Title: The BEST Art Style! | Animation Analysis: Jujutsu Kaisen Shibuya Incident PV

hey there fellow jujutsu kaisen fans it's your boy toji's personal manko back with another jujutsu kaisen video this time you're going to be looking at jujutsu kaisen shibuya arc pv we're going to be doing a scene by scene breakdown of the animation with predictions as to who animated which scene and also talk about the technical aspects of the production okay unretarded for a second it is quite a bit absurd the number of jujutsu kaisen related videos that i've been releasing and will be releasing because after this is gonna come episode 4 analysis episode 5 analysis and episode 6 analysis so it's going to be Jujutsu Kaisen videos back to back to back to back to back but hey I can't help it all right I'm like a caveman looking for civilization I go where the sakuga is and right now all the sakuga is in Jujutsu Kaisen so I have no choice plus I also love Jujutsu Kaisen talking about it even outside of the animation is a lot of fun I made an entire video analyzing an episode where I didn't even mention the animation more than in a couple of occasions so yeah that's just how my channel is going to be once Jujutsu Kaisen ends and Freyrain comes out. I'm just gonna be non-stop talking about Freyrain then. And yes Freyrain is also going to be a game-changing project but let's just talk about one extremely special generational project at a time. So yeah let's just stick to Jujutsu Kaisen. As for the animators part of this episode I do have a lot of guesses but I also do have like a few confirmations based on the animation techniques used.
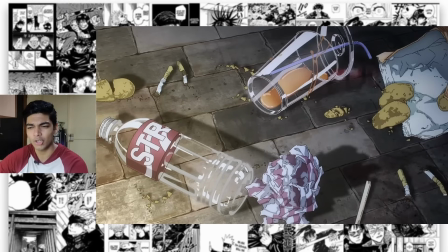76s
So getting right into it this is the very first shot shown in the trailer and it's already from a technical standpoint extremely impressive. Good looking garbage would be like on the lower end when it comes to priorities in animation but Goso just said if my
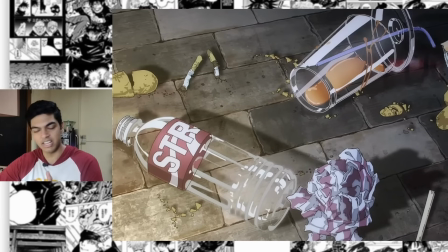90s
garbage does not have multi-layered shadows and a lot of detail then that's literally garbage or the shit here it's not part of the background it is part of the foreground
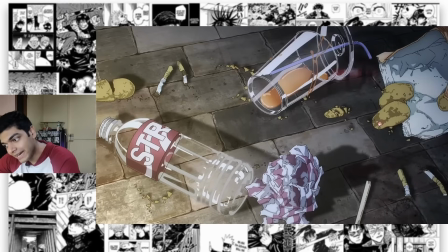98s
that is to say an animator had to make genga for this so look at the shading on this chips for example the cigarettes the crumbled up piece of paper and that's so many lines and the crumbled up piece has so much volume it goes beyond even for example this bottle this bottle you
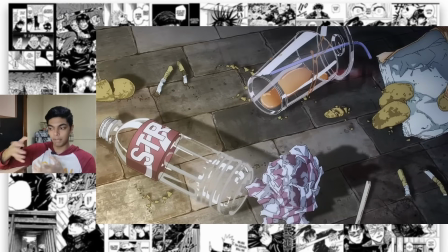112s
can tell is cylindrical and it has a curvature this goes beyond even that because while you can tell that it is voluminous you can also tell that it has crevices because of the folds so like it's going in in particular areas like these areas so that's just an incredibly complicated drawing work to
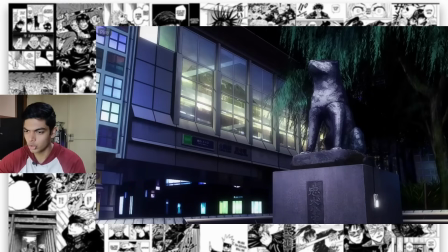126s
make it look three-dimensional the shot looks a lot like the shot that we had in Jujutsu Kaisen Zero and also this as well which is totally fine
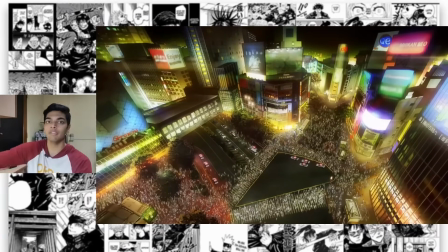133s
because Jujutsu Kaisen Zero had pretty good art direction it was not like movie quality level at all from a tv quality level Jujutsu Kaisen Zero did have very good art direction and this feels like it's capturing the same vibe of Jujutsu Kaisen 0 which is very nice because I really did love the atmosphere set in Jujutsu Kaisen 0.
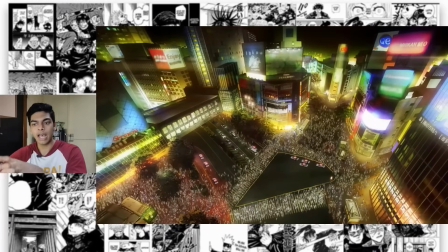149s
Combine that with the much more refined look of season 2 and you get an aesthetic that is incredibly pleasing to the eye.
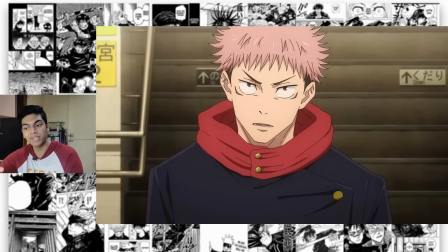155s
Talking about aesthetic just look at this drawing just look at how beautifully simple yet complicated it is. It is just wonderful and what I'm guessing is a direct Sayaka Koiso correction.
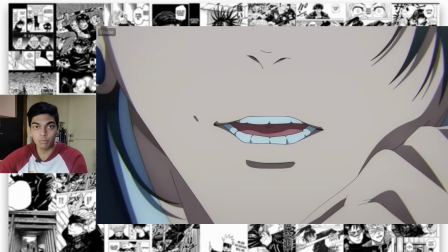165s
Sayaka Koiso being the character designer and the chief animation director it does not move much as you can see it's just mouth flapping animation with the jaw and a
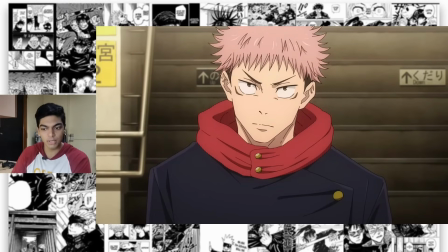171s
little bit of the neck muscles moving but it does not need to move much because it's a very strong drawing and appealing regardless nothing like a gradient compositing whatsoever it's just solid one-dimensional colors for each portion same with this ghetto i don't know who this is drawing it
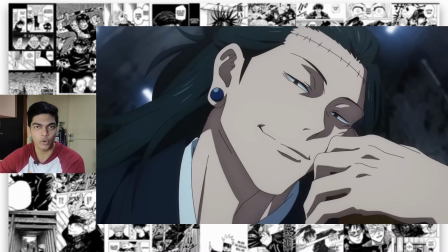185s
looks really damn good and what i guess again is a direct sayaka koiso drawing next is this wonderful mahito cut so starting with the background animation yeah uh
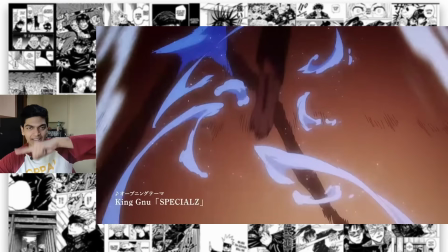194s
it starts off as like very basic backgrounds in the sense that you only have lines to show that it's moving backwards but then you get organic shapes
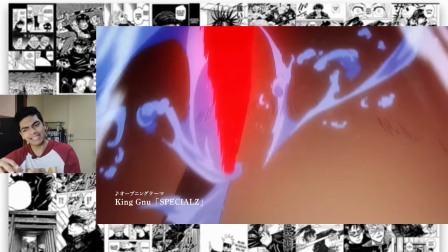201s
on top of the ground as well but as for the animator i can say with a good level of certainty that this is Kaito Tomioka Kaito
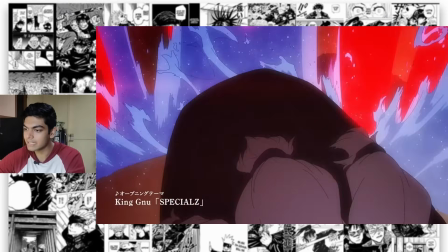208s
Tomioka being one of the main animators of Jujutsu Kaisen and the reason i can say that with this level of certainty is just from the effects animation it
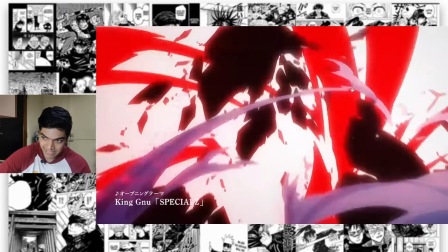215s
looks exactly like Kaito Tomioka's effects this portion right here you see these streaks the way these streaks are drawn that is just pure Kaito Tomioka action compare the way these streaks of smokes and the red effects in the background is drawn you can see that the way the streaks of
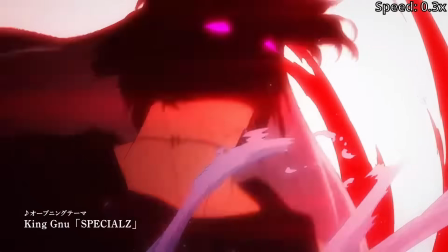228s
fx animation is drawn is pretty much identical and if you go one step further and look at it in motion the timing is also pretty much exactly the
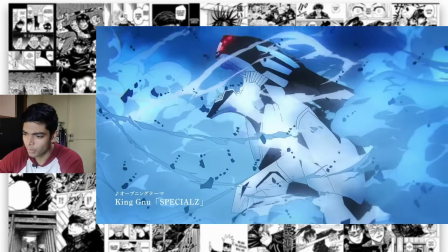234s
same next we get this wonderful kaiju cut kaiju or mech i think that's mech amaru now that i think about it very impressive that
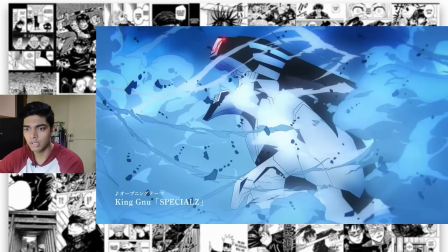240s
they've got a model that is this complicated looking to move now we'll have to obviously wait to see whether this is going to be full 2d or if they